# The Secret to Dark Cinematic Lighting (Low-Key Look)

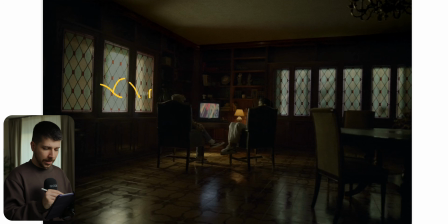(8:11)
Also, that we have bright windows, and then when our actor starts, the background became dark, and they have this nice edge, so they're separating themselves from the dark background just with this hard light from the side. Also, when you're lighting wider shots, always use more light, more contrasty.
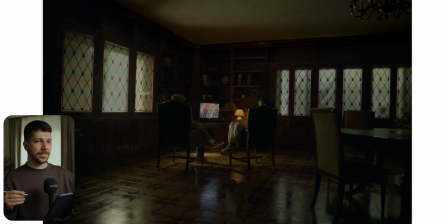(8:30)
You don't have to, even though you're hitting skin, you don't have to put diffusion in between, because the shot is so wide, you create much more depth with using harder lights. And then when you're going in for the close-up, then you're throwing in the diffusion and getting this creamy light on their faces.
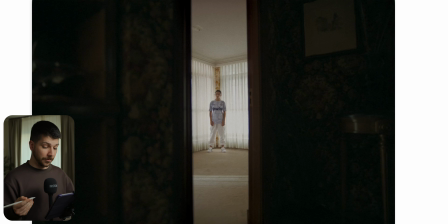(8:47)
This is also a shot where I show you very often, because everyone is doing it. When you're establishing a room or showing something in a room, use the door for an entrance, because now, as you can see, we are focusing our view very much on her, because this is pretty dark and this is pretty bright,
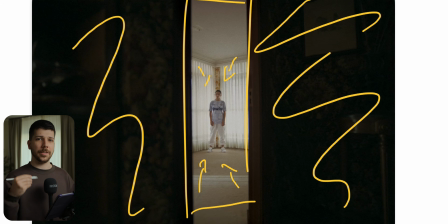(9:06)
and people tend to look at the brightest part of the image.
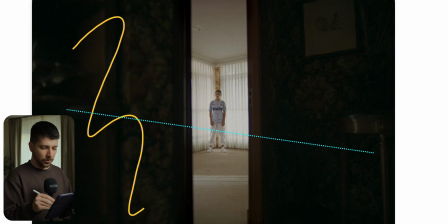(9:09)
And easiest thing to do, because in a shot like this you do nothing, just put the camera, expose for this room. You have probably to black out a little bit behind the camera to get this exposure down.
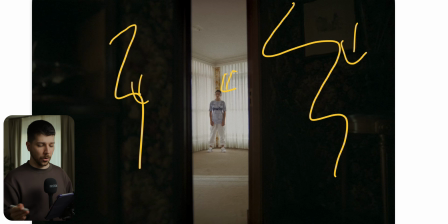(9:21)
This effect only works when you get the walls dark. Not only just put your camera on the outside and hope that it looks cool. No, you actually have to make them a lot darker, because we're working in layers.
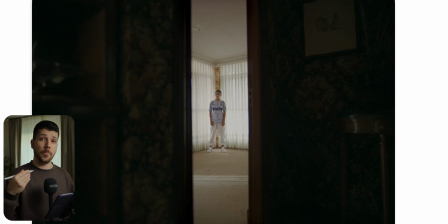(9:34)
Always, cinematographers always do dark, bright, dark, bright, dark, bright. And the more dark, bright you have, the more three-dimensional becomes your scenery. So if you enjoyed this video, check out the description for more content. My name is Marco Bagnoli, and I'll see you next time.